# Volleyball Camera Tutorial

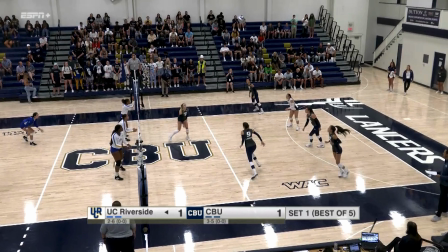484s
And in that case, you could even use your zoom to allow, like, say, for example, this player right here were to run over and go get that pass, and they hit it all the way over the net.
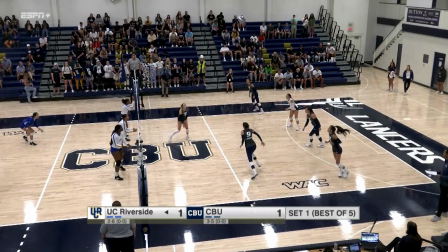497s
That would allow you the opportunity to use your zoom and pan at the same time to keep the play within the frame. What we're not suggesting is that you chase after the ball as it goes into the ceiling. So sometimes they'll hit the ball really high and it'll go close to the ceiling.
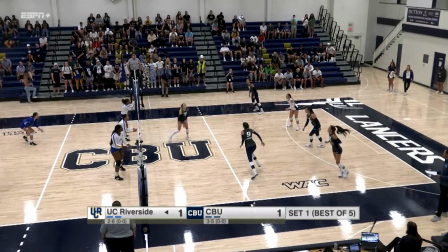514s
You don't have to tilt up to follow it. But if you use your zoom, you can do a good job of keeping the ball in play, keep the ball in the frame as much as possible without using your tilt.
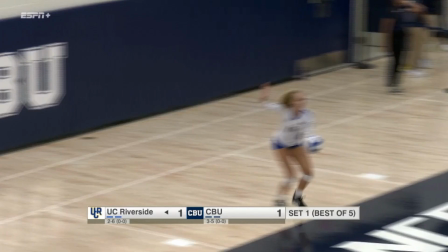527s
So that's what we're looking for as far as your panning from left to right. So here's a video example of what that'll look like. And this is really good panning technique. So I'll kind of commentate as this is playing.
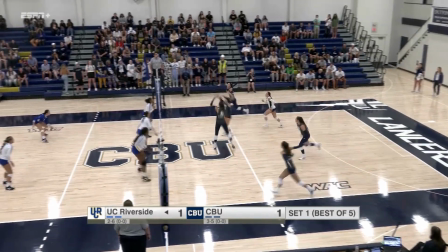541s
But that's a shot from camera 2, and now we're on camera 1. So as you see, they're predicting as the ball is going to go over to the left.
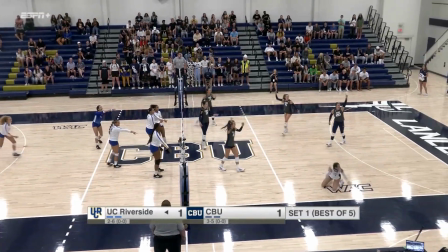548s
You'll see the predict here going to the right. So that was a great follow there.
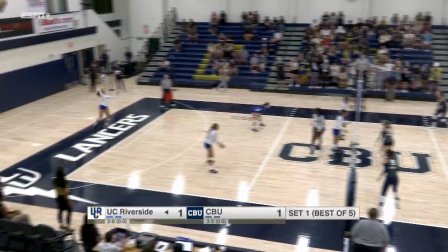554s
I'll actually play that one more time so we can kind of see that. So notice how it comes over to the right, and you'll see the prediction coming to the left.
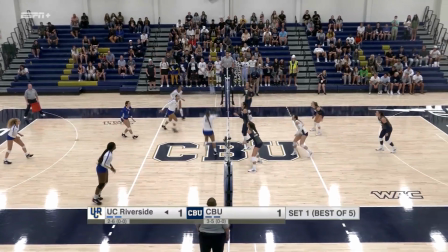562s
So that's great. So they've got 1 hit, 2 hit. Now the ball is coming over on this one.
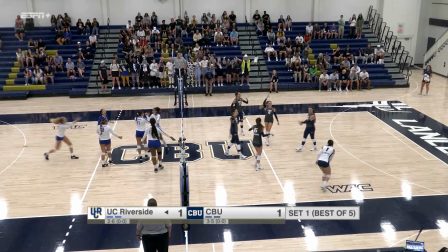567s
So they've predicted the hit is coming over to the right. So that's exactly what we want to do for our gameplay shots. That's good technique. The pan and didn't use any zoom on that specific example, but the pan was very smooth.
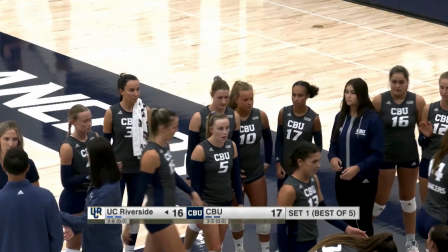583s
It was predicted. So great job by the operator on that one. And then for camera 1, this is kind of just our last little photo example here. So all the time the director is going to ask for ISO or hero shots or if we're going in and out of timeout, which this looks like it was a timeout,
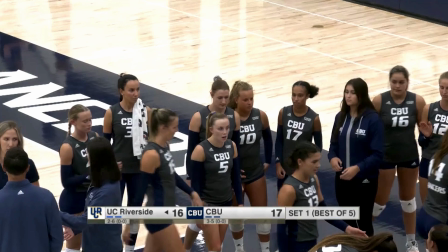603s
we're going to want tight shots of the benches. So the director will let you know which bench to get or which player to get. But when they do ask for them, you should have a preset set for these shots that you can use to get to that location.
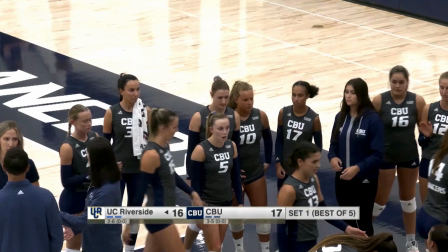618s
And then from there, you can use your pan and zoom to kind of get the best shot possible. One thing that I like to point out is that, here we're getting a lot of reactions from a lot of people. If that's what we're looking for in the break, we're not talking about a specific player, then this is great.
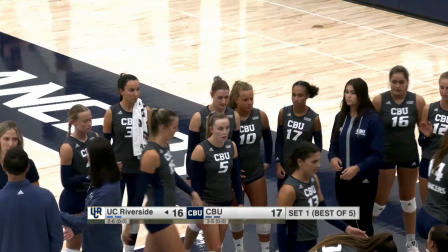636s
We're seeing kind of the emotion of the team and kind of telling the story. But as soon as this team kind of, enters out back onto the court and the director has cut off your camera, you want to make sure to get set and ready for your gameplay shot,
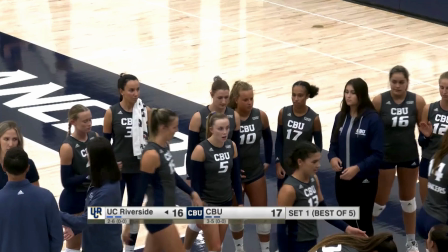653s
depending on which side of the court the serve is happening. So that's camera 1.
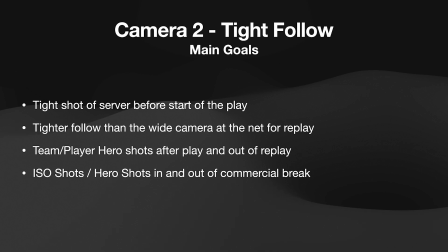661s
All right, camera 2 is going to be our tight follow. The main goals of camera 2 are very similar to camera 1. However, like I said at the intro, there's a routine and
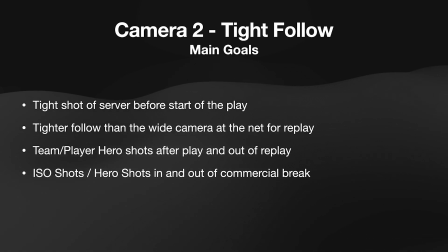676s
basically a way that we cut cameras every single time in volleyball. And how it's going to happen is right before the serve happens, we're going to cut to a tight shot from camera 2 of the server.
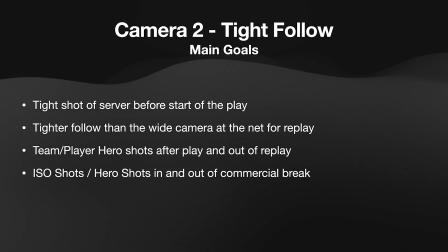689s
Camera 2 will follow the server as they jump and serve, so you want to make sure that you have enough room for that. And then from there, we'll go to camera 1. So what camera 2 does during all this, they get that initial shot of the server,
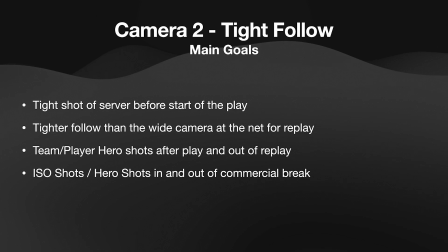703s
but then they go to a tighter follow, which is more at the center of the net. And I'll show you an example of that in a second, where you're following from left to right, similar to how 1 is doing, but in a much tighter fashion, so that we can use it for replay.
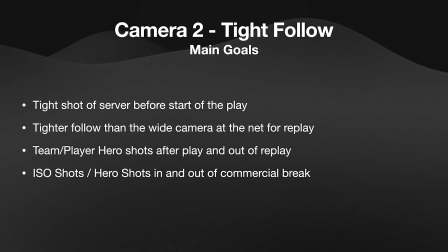720s
And then another thing that's really important is after a play is done, it's really crucial that you're paying attention to who had the kill or the best pass or the block, whatever it is,
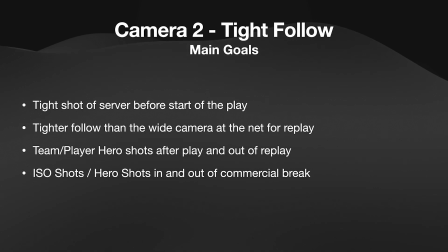731s
so that you can zoom in and follow that player and get a hero shot, because we'll probably use that shot either before or after replay, or sometimes both.
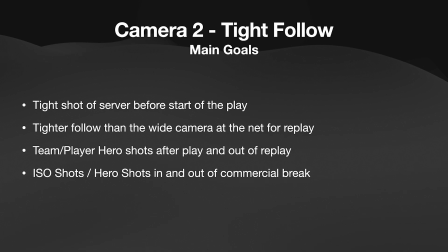742s
And then also keeping in mind that even though we're going to commercial break or we've got a timeout, it's important to keep shooting. So find some ISO or hero shots, whether it's of a specific player or of the team,
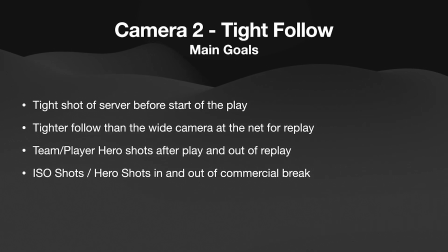757s
whatever makes sense in that moment, and the director will help you out with that.
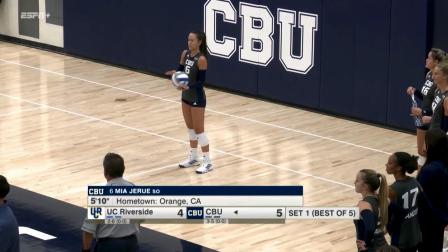762s
All right, so in this photo example, this is what the kind of ISO shot of the server should look like. So this shot could be a little bit tighter, but it's a good example of you want to leave a lot of room for that serve to happen.
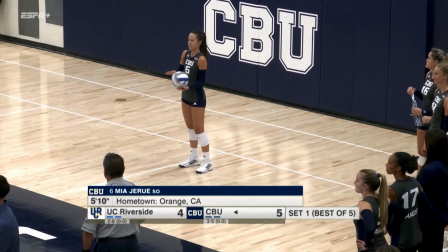777s
And so that player will eventually start running this way, and then will jump. So you want to make sure you have enough headroom. You want to make sure that you have enough space here, that you've got a delay in your pan,
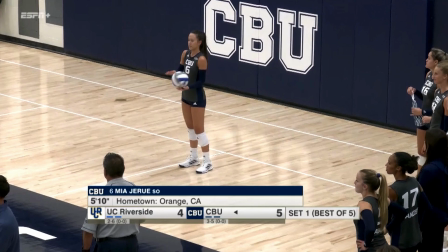794s
because it's sometimes hard to predict when they're going to start running, but it's important that this player doesn't get cut off as they're serving. So you'll see an example of what that looks like in video form in just a minute. And then the other thing to keep in mind too is that we've got these graphics down here at the bottom.
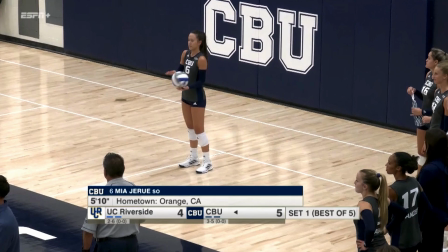814s
Unlike some of our other sports, most of the graphics pop off of the mini board like this, so you don't have to worry too often about like a graphic that's coming in on the left-hand side. But it is important to know that like this mini board is going to get a little bit bigger, so keep that in mind when you're shooting.
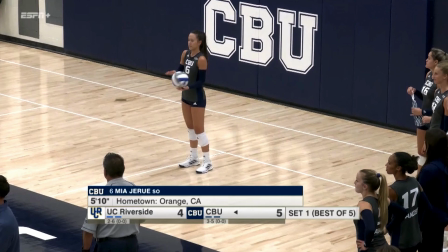833s
We don't want to cover people's faces or anything like that if they're the subject of the shot.
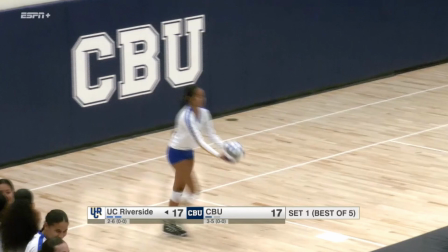841s
So here's going to be a video example of what I was just talking about, of how you follow the serve. And then I want you to watch, you'll see the full point, and then you'll see that the broadcast goes to a replay. And I want you to see that from camera 2's perspective, that's what the replay is of.
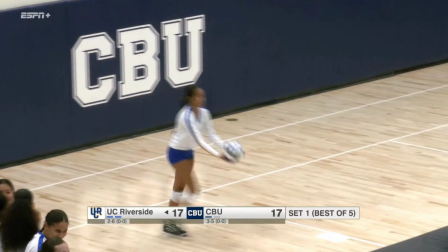858s
So you can see how they follow from left to right and what they're getting. And then I want you to notice how quickly out of the replay are we getting a hero shot. So as soon as you see the broadcast kind of go into a replay, you're already getting the hero shot of whoever did,
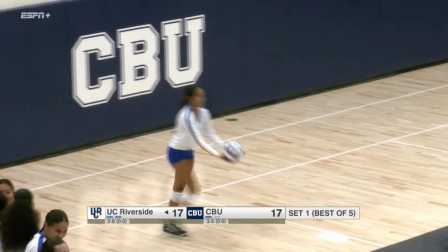877s
the kill or the pass or the block, whatever it is. So let's take a look at this video.
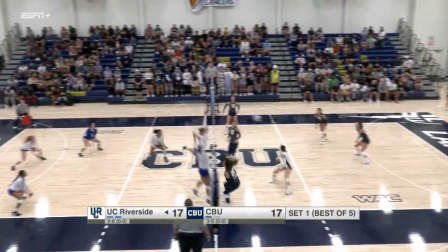882s
So nice pan from left to right, didn't cut off the ball. Okay, so there was a point there.
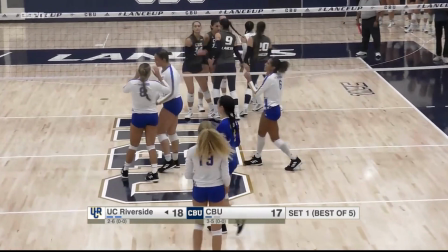891s
So we've cut to a baseline camera here. We're getting ready for a replay.
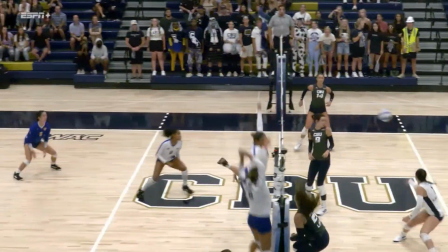897s
there goes the replay. So here's the angle from camera 2.
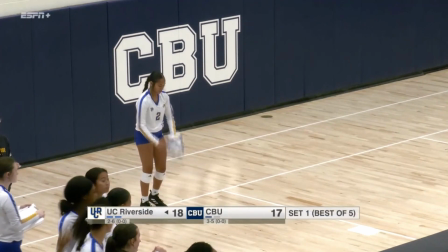901s
So notice how they were panning left to right, and then right away they have the server with a hero shot.
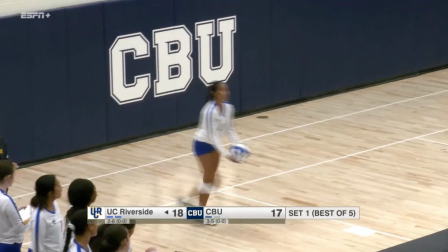906s
So that's how quickly volleyball can work. Oftentimes we don't have a whole lot of time between the end of a play and the start of another play. So we have to quickly get to our camera shots when necessary, do replays when we can.
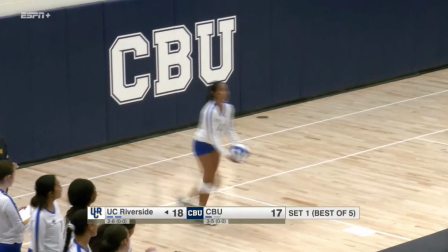921s
But that's why it's important to always be thinking ahead of the broadcast and what you should be shooting next.
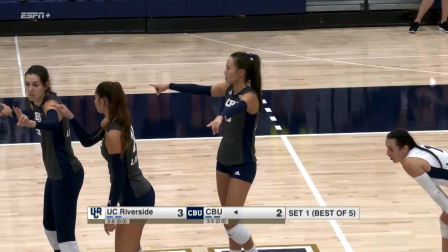927s
Here's a photo example of a hero shot. So if we have enough time, if you're able to get it, if there's been a big play, big pass, something like that, this is kind of what you want your hero shot to look like. So it's tight enough to where we can see emotion, but not so tight where if they move quickly, they're out of the frame.
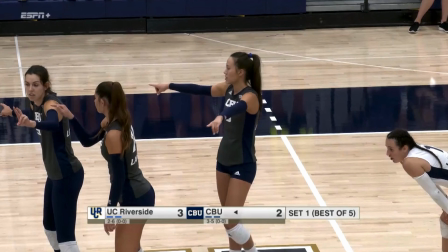949s
Your director may ask for this if the server has served multiple times. So we don't always cut to camera 2 on the server. Like sometimes a server will go on a 5 serve run.